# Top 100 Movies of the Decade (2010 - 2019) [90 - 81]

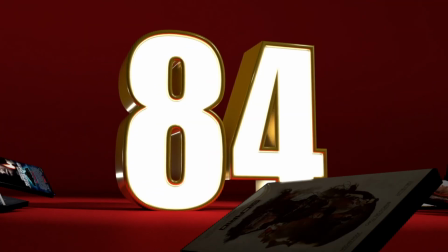Right, so next up we have part two of Harry Potter and the Deathly Hallows. I do think that part two is a stronger film than part one, mainly because part one is mostly set up,
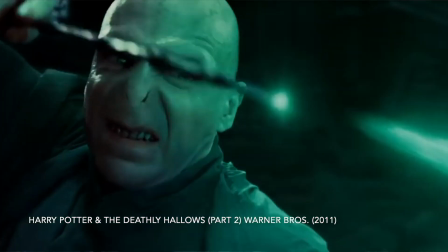but part two is the showdown that we had been waiting for.
As it was prophesied, only one may live. Harry or Voldemort?
This had been building for the last four films, and by Merlin's beard, was it satisfying.
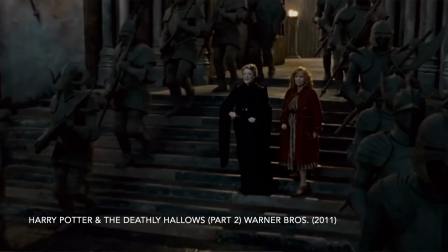The battle at Hogwarts is epic, but intimate. It's army versus army, and within the grounds of Hogwarts, there are all these awesome moments,
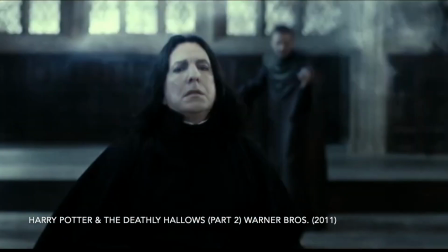too many to list, but some of my favorites include Minerva versus Snape, Neville killing Nagini like a boss,
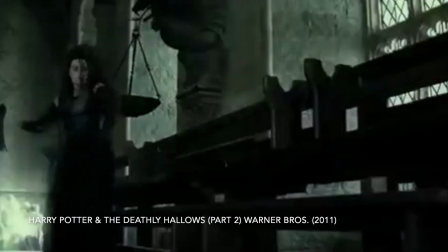the showdown between Molly Weasley and Bellatrix Lestrange with this iconic line.
Not my daughter, you bitch.
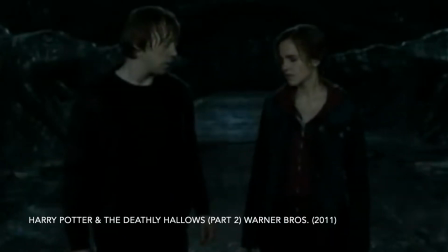Oh my god, I love it. The moment Hermione and Ron's sexual tension finally erupted with a kiss.
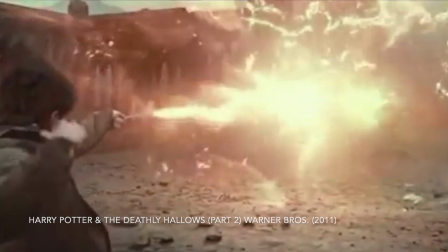The final duel, of course, between Harry and Voldemort, but the bit that always gets me blubbing is where Snape dies,
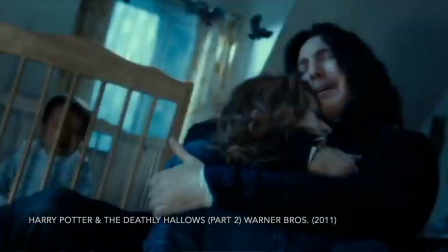and it's revealed that he loved Lily Potter all along. And then there's that bit, you know, where he says, always. Oof. Lumped in my throat. I, like many, grew up with Harry Potter, and it was wonderful seeing the finale of this franchise end on such a satisfying note.
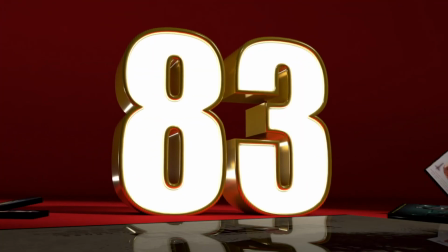So next on the countdown is the compelling mother-son drama from director Lenny Abrahamson, and it is Room. Adapted from the novel by Emma Donoghue, by Donoghue herself, Room tells the story of Joy and Jack, a mother and son who are played in this film by Brie Larson and Jacob Tremblay,
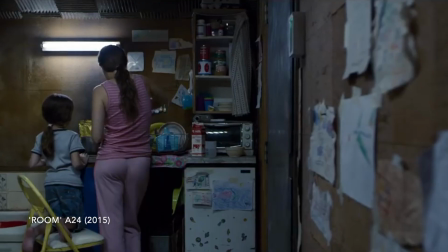who have spent 7 and 5 years respectively in this 12-foot by 12-foot room which their captain Nick has kept them in. The film is told from the point of view of 5-year-old Jack, who has never been anywhere but Room.
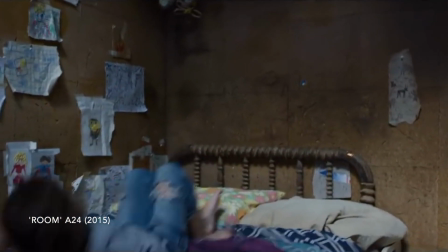He was born in Room. room. Room is his will.
From Jack's perspective, room almost seems beautiful and homely.
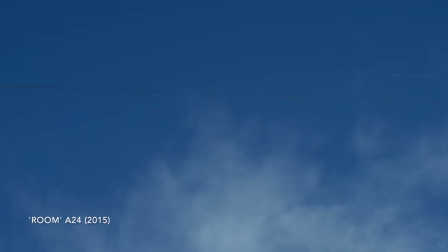But Joy is determined to break free and show Jack the big wide world that lies beyond room. Room is a film which is quite unique. It's a film which is constantly in flux, where every shot is juxtaposed in some sense. The room is simultaneously a home to Jack, but a prison to Joy. The scenario is a nightmare, but it feels safe and hopeful.
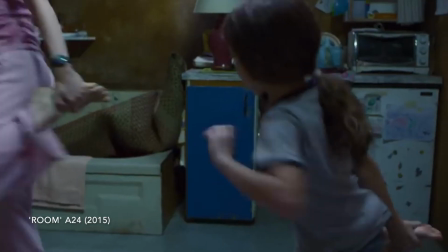The tone is one of childhood wonderment, but the surroundings are dank and grim. Normally, if I say a film's elements are at odds with each other, it usually means that there's an issue with it, but in Room, it's a finely tuned balance, mostly due to the exceptional score by Stephen Renix,
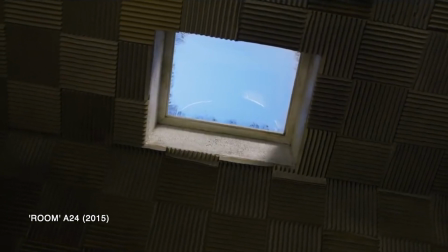as well as the clever cinematography by Danny Cohen, who makes the confines of Room feel vast as well as claustrophobic. But what truly makes the movie so enthralling is the performances from Brie Larson and Jacob Tremblay. Together, they are astounding. Their connection as mother-son feels authentic, and Larson and Tremblay deliver raw and truthful performances. It is a remarkable film.
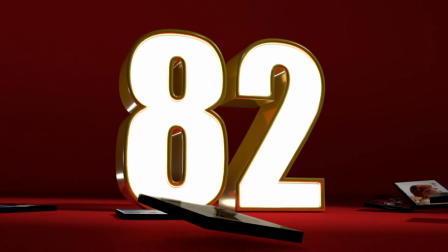Okay, so next up we have A Tender Tale of Forbidden Love, with Todd Haynes' adaptation of Patricia Highsmith's novel The Price of Salt, and it is Carol.
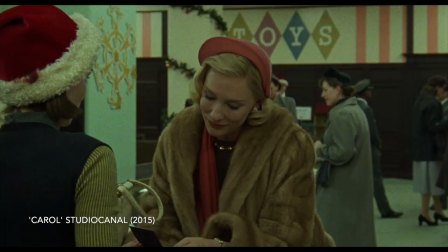With an electrifying pairing of Cate Blanchett and Rooney Mara as lesbian lovers in 1950s America, this romantic drama is surging with passion. Haynes' craftsmanship for this film is exquisite. Everything works in harmony together.
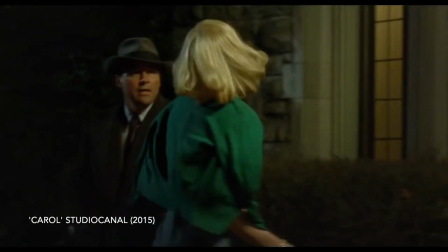The production design and Sandy Powell's costumes immediately convince you that this is the 1950s. The grainy 16mm also texturizes the film, making it feel more period.
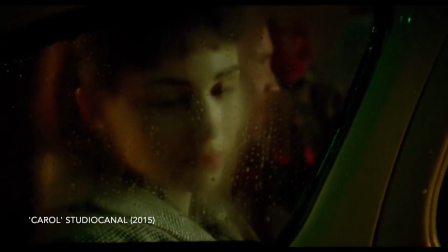The melancholy score by Carter Burwell is sensually evocative. The cinematography by Edward Lachman possesses the linger of desire. It captures that feeling of infatuation and attraction. And of course, Cate Blanchett and Rooney Mara are utterly brilliant together. I loved Cate Blanchett this last decade. She has really come into her own as one of the best working actresses we have today. How she can convey so much with just the most minor of facial gestures, or the way that she holds a glass or a cigarette, is unparalleled. And Rooney Mara does so much acting in this film with literally just her eyes. If all you could see was her eyes in this movie, you would know exactly what she was feeling. It's the window to the soul, and we could see Rooney Mara bearing hers in this film.
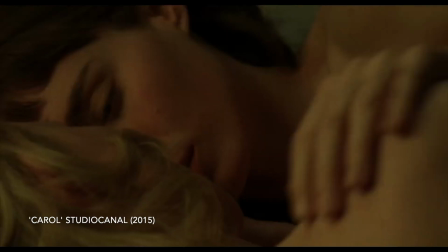And together, their chemistry on screen, it crackles. It's just magnificent to watch.
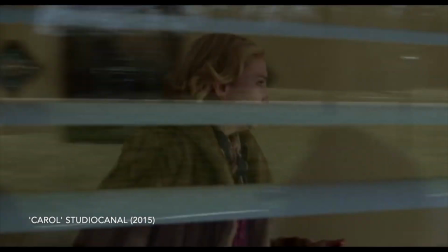I love this film. It's got this wistful ability to lift you up like a leaf in the wind.